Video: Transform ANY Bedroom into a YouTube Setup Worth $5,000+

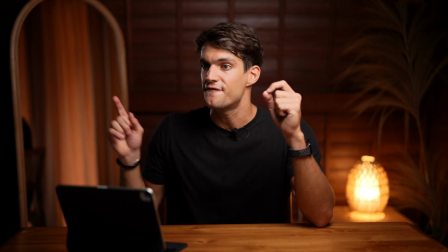And to do so, I'm going to try to use some Christmas lights that I found inside the cupboard and try to place them in the background.
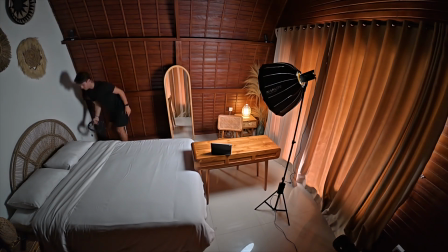So let me get them. So there we go.
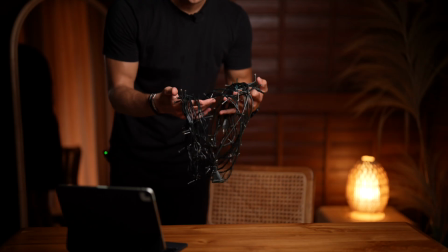These are just normal, completely normal Christmas lights that I found right here already in the bedroom.
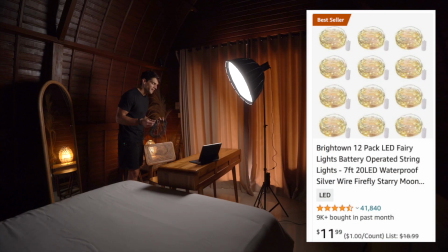And this is one of the coolest things that you can use together with fairy lights, because in general, Christmas lights are quite cheap.
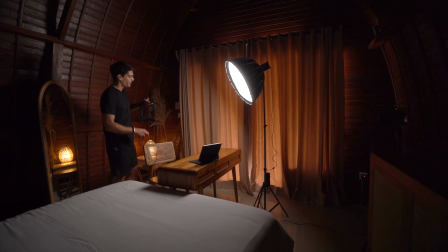And that's why they're super handy, because they'll create an amazing bouquet effect in the background.
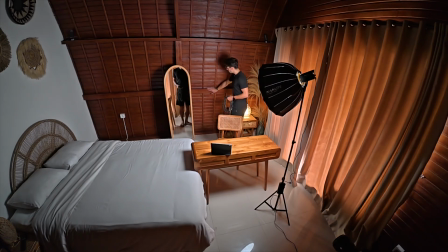And because I have this part of the wood here that is a little bit bigger,
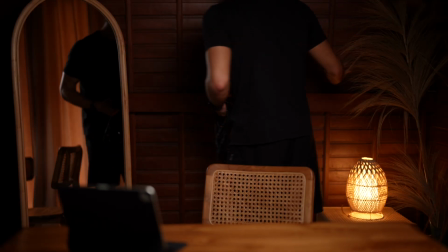I'm gonna try to place the Christmas lights just right here from start to finish, and let's see whether they work or not.
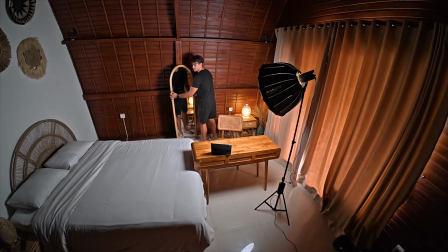Okay, cool. So I placed the fairy lights just behind the mirror right here, and now we can turn them on.
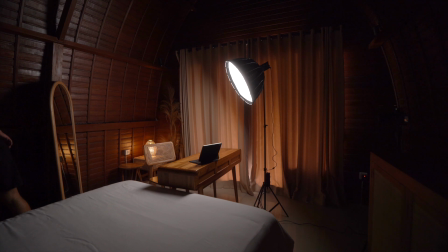I have another plug right here that is out of frame, and this is it.
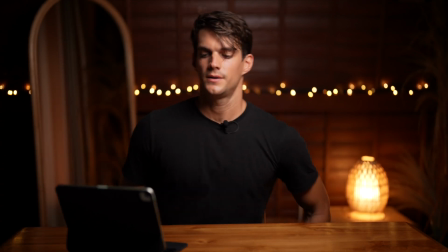Now let's sit down, let's see whether they work or not. And boom, this is the fact that you have in the background.
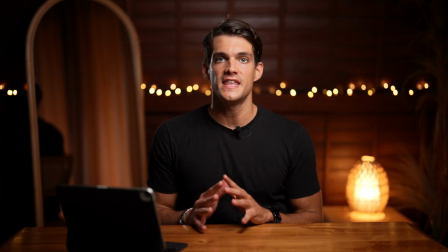Also because there is this bouquet effect that it looks awesome. But there is one thing that I'm noticing right now, is that that plant is not very visible.
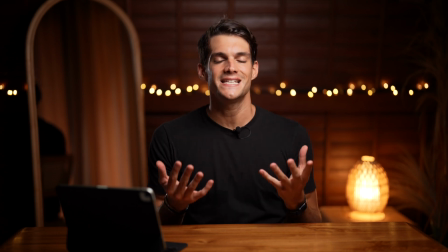So maybe we can try to enhance it by using another pocket light.
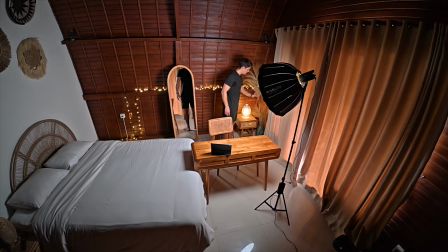So first of all, I want to move it so that it goes into the frame a little bit more, just like that.
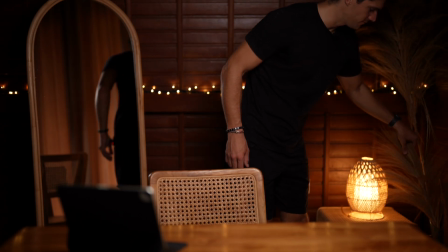This one as well, if we can. Yeah, that's perfect.
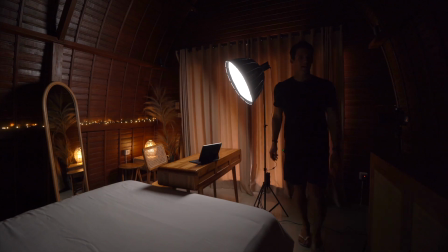And then I'm just gonna take a pocket light. This is all I have with me.
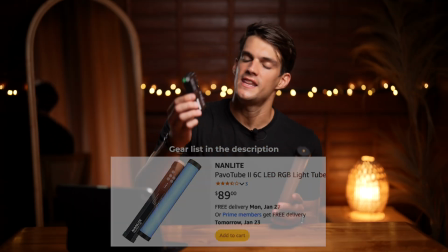One is a tube light. This is a PavoTube 6C Mark II, and this is a Nightlight Litolite 5C, and these are really, really amazing.
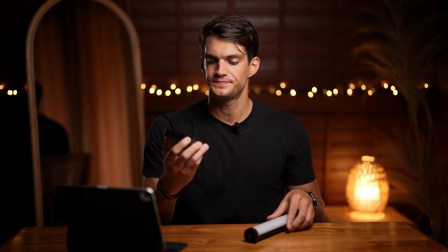So I'm gonna try to use a Litolite 5C to then have it in the background.
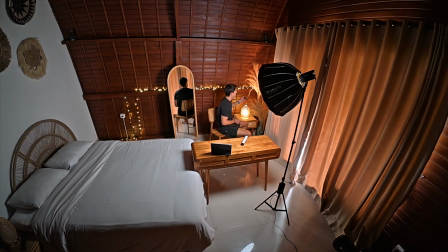And I'm gonna try to put it so that it illuminates the plant a little bit more.
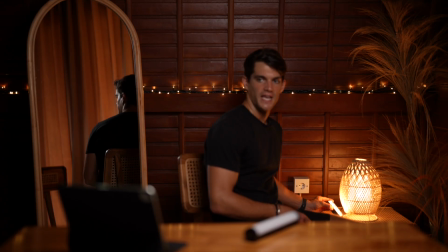And right now, I just wanna do some tests and understand where can we place it so that we don't see it,
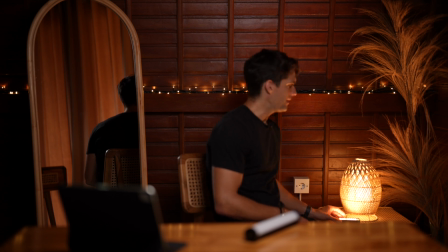it's not in the frame, but it illuminates the plant a little bit more. So let's see.
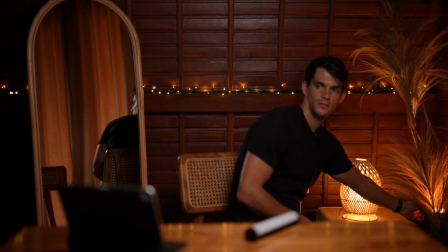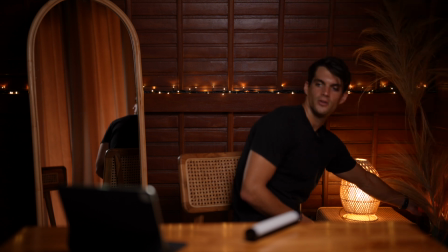Even in this case, it's just a bit of a trial and error, see whether it looks good or not in different positions.
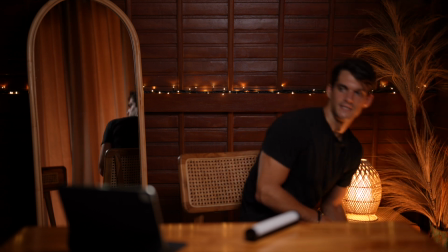I really like it in the front though. So let's see. I think this looks pretty fire.
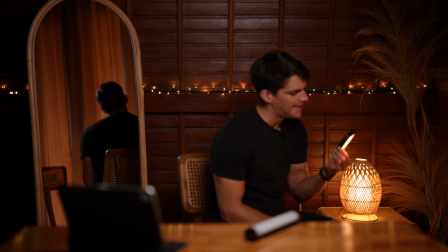So right now I placed the Littlelight 5C at 10% power just on the floor,
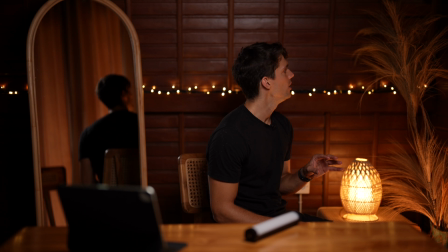so that we have a little bit more light on the plant coming from the bottom.
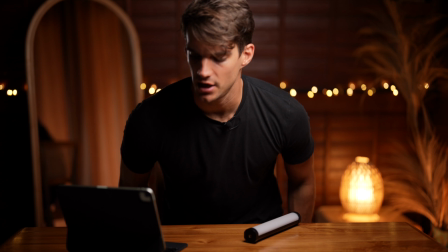Let's see how it works, how it looks. Right there.
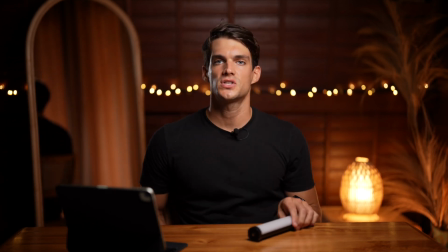Yeah, this is awesome. Now, we could end it here.
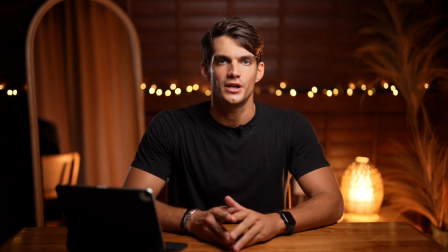This looks amazing. You can already start recording like this, but we're here to try, we're here to explore.
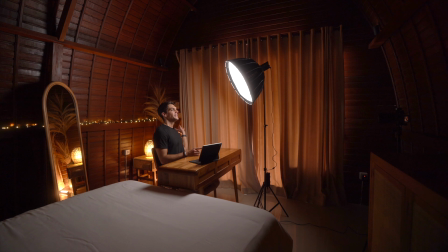So let's try to do something else. Because we have another bed lamp that is exactly like that one that we already placed in our frame,
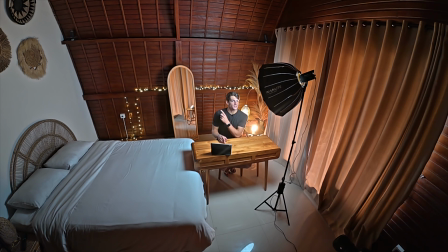I want to try to use the other one that we have, but use it instead of the mirror. So let's try to do that and see which one looks best.
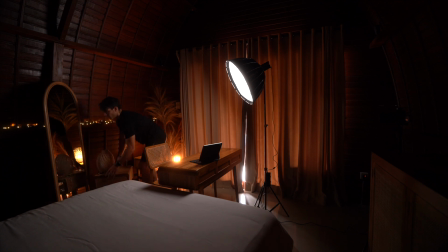So I'm taking the bedside table and also the bed lamp.
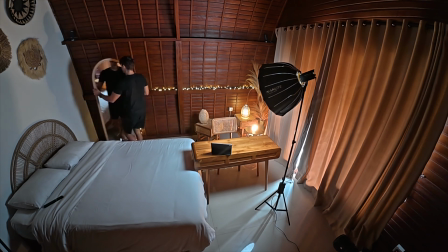I'm gonna move the mirror away. And then I'm gonna place it right here.
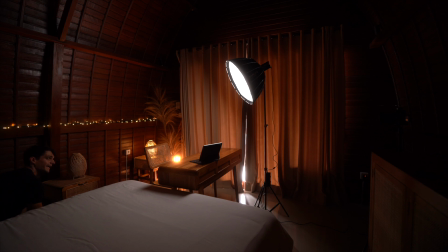I'm gonna see whether we can make it work, whether we like it more than the other one, than the other setup with the mirror or not.
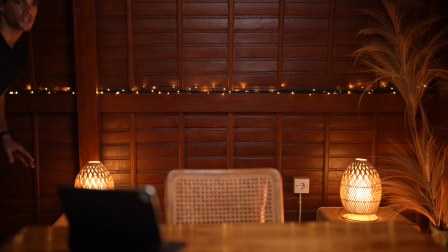Now, even in this case, my goal is try to have exact symmetry. So probably here, exactly opposite than the other one.
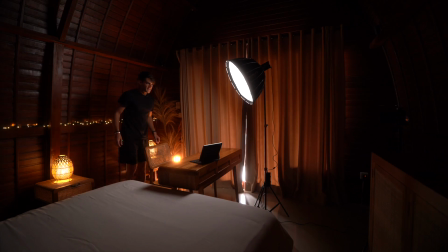So I think this looks perfect. Let's see.
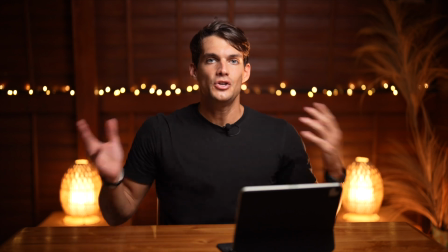And this is it. This is already another setup. Again, we used just bed lamps and bed tables that we found in the room.
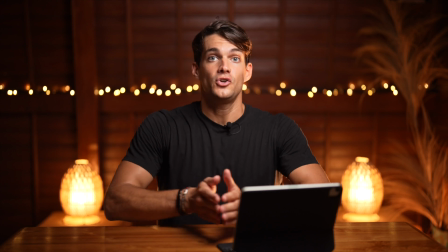Now, it's totally up to you whether you prefer this one or not.